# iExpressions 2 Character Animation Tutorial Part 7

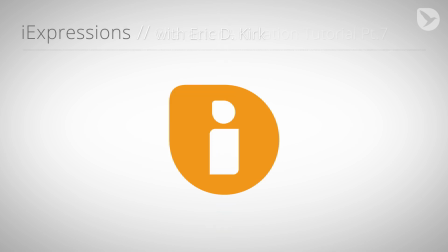6s
Hello, this is Eric D. Kirk from MamaWorld.com, and welcome to the seventh part of our character animation tutorial series for After Effects.
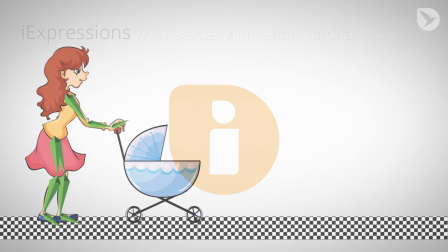14s
In the previous parts, we already created a pretty comprehensive character.
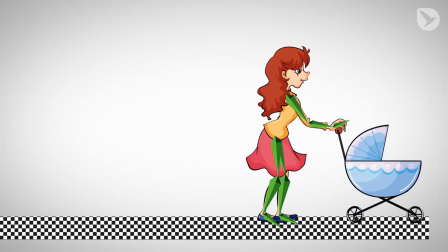18s
When we animate the position of the character, the woman starts walking, the wheels are rotating, and the baby buggy even wiggles depending on its speed.
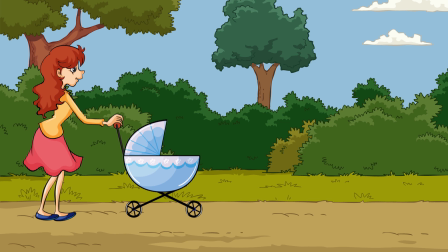27s
In this part, we add some secondary animations that add more life to our character. Secondary animations are subtle animations that complement the much more visible primary animation.
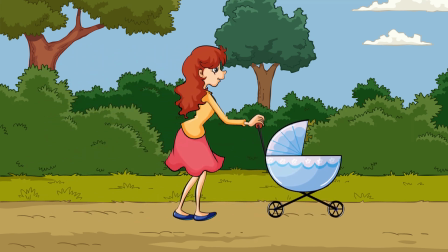37s
In our case, the primary animation is the walk cycle, and we want to add some secondary animations to it. First of all, in real life, people never stand 100% still. Hence, we add some overall subtle movement to the character.
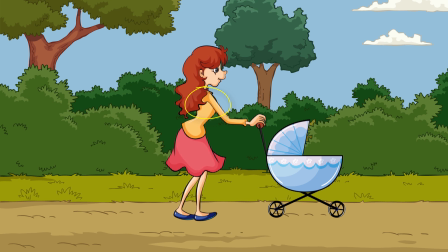51s
Furthermore, her chest should animate to simulate some breathing. And finally, we also want her hair to swing a bit when she is walking.
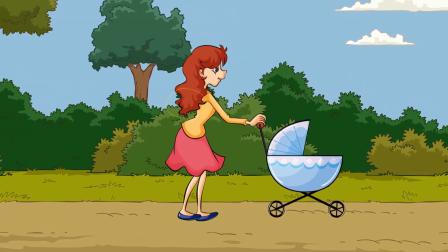58s
Let's start with the easiest part, the basic overall motion. For this we want to slightly wiggle the body.
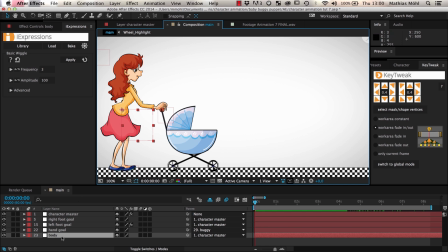65s
This body null layer is the layer in our rig that controls the position of the main body part. But we cannot apply a wiggle to its position since the position already has a walk cycle expression applied. This is because the walk cycle slightly moves the body up and down while she is walking.
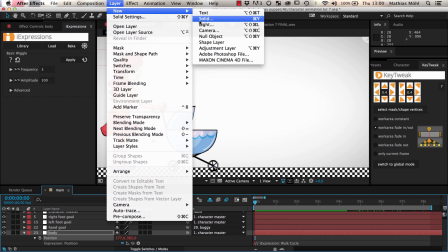80s
To preserve the walk cycle motion, and add a wiggle on top of that, we create a new null layer and call it body wiggle.
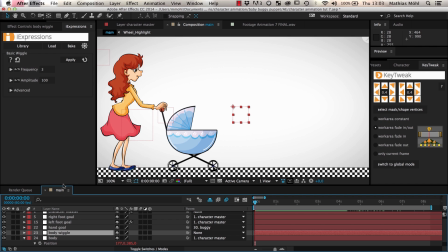87s
Now we insert it into the parenting chain between the body layer and its parent.
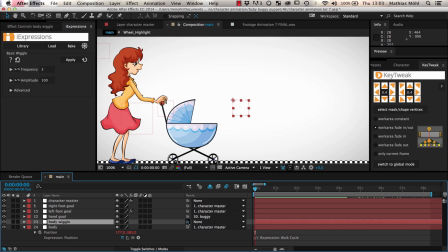92s
In other words, we parent the body wiggle to the parent of the body which is the character master and then we parent the body itself to the body wiggle.
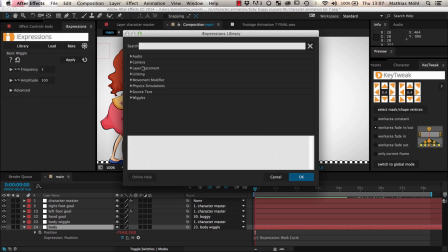101s
Now we choose a wiggle expression in the iExpressions library. Since a person wiggles mostly backwards and forwards and much less up and down,
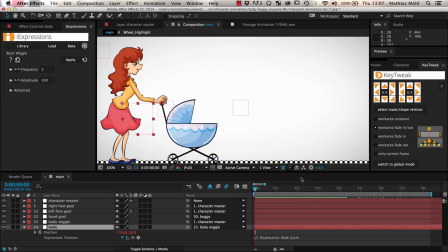109s
we choose the separate wiggle 2D which allows allows us to control wiggling in X and Y directions separately. Since we want slow motions, we set the frequency to one wiggle per second, and let's say we wiggle 10 pixels left and right and only one pixel up and down.
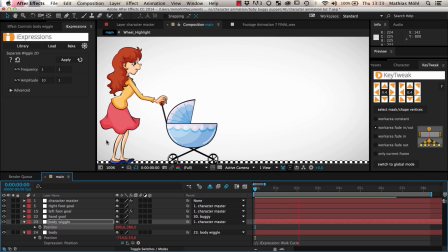126s
As you can see, the woman now moves her body a bit randomly, but this is still a bit intense. We want the secondary animations to be really subtle, hence we reduce the wiggle in X direction to 5 pixels. Now it is looking good. Notice that the wiggle also wiggles the body when she is walking.
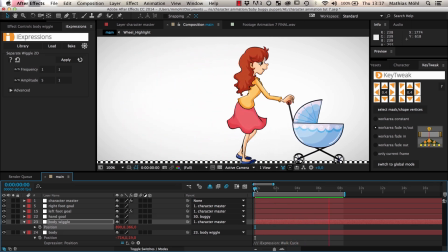145s
Although this is barely noticeable, this adds a little bit of variation to the footsteps and makes it feel less mechanical.
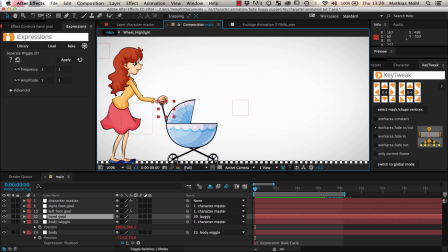152s
If your character is not pulling a baby buggy, you can also add some wiggle to the hand goals to add some random motion to the hands. Now let's take care of the breathing. We do this directly on the puppet pin effect that connects our skin with the skeleton.
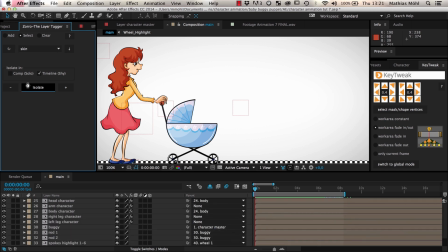165s
Hence, we reveal the skin layers of the woman with Zorro and take a look at the puppet pin effect of the layer Character Body.
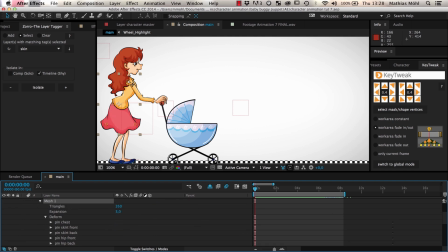172s
It includes some puppet pins that animate the skirt and one pin at the chest. We add another pin at the chest and name it Pin Breathing. Now we animate the pin with a few keyframes so that it looks like she is breathing. I overdo the effect here a little so that you can see it better. Usually it is better to keep these animations barely noticeable.
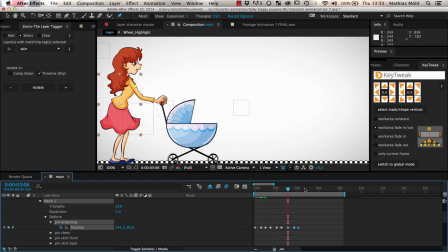192s
Now, we could copy our breathing frames many times to make our breath for the entire duration of the composition, but this is very tedious and makes it hard to change our keyframes later.
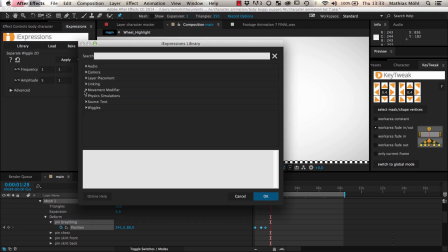202s
Instead, we use the loop I expression from the Movement Modifier bundle.
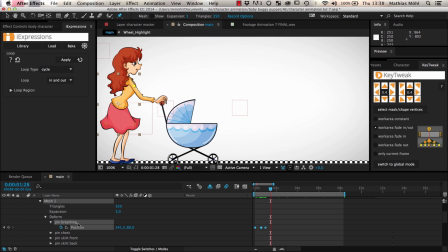206s
This expression is very easy to use, just apply it to the pin, or any other property you want it to loop, and it automatically loops the region between the first and the last keyframe. As you can see, our keyframed breathing animation now loops automatically.
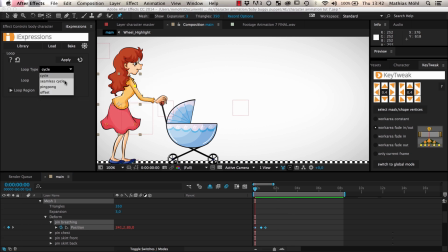220s
The expression has various advanced features, like creating seamless transitions, but we don't need them here. If you want to know more about the loop eye expression, you can click the Help icon to open its description, which also includes a tutorial showing all parameters in detail.
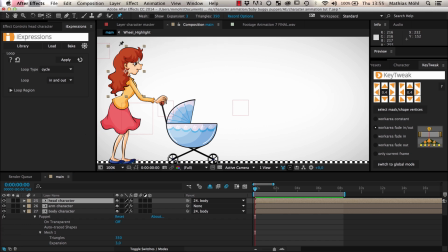238s
Finally, we animate the hair of our character. For this, we add a puppet pin effect with three pins to it. We only want to animate the pin at her hair tips. The other pins stabilize the rest of her head.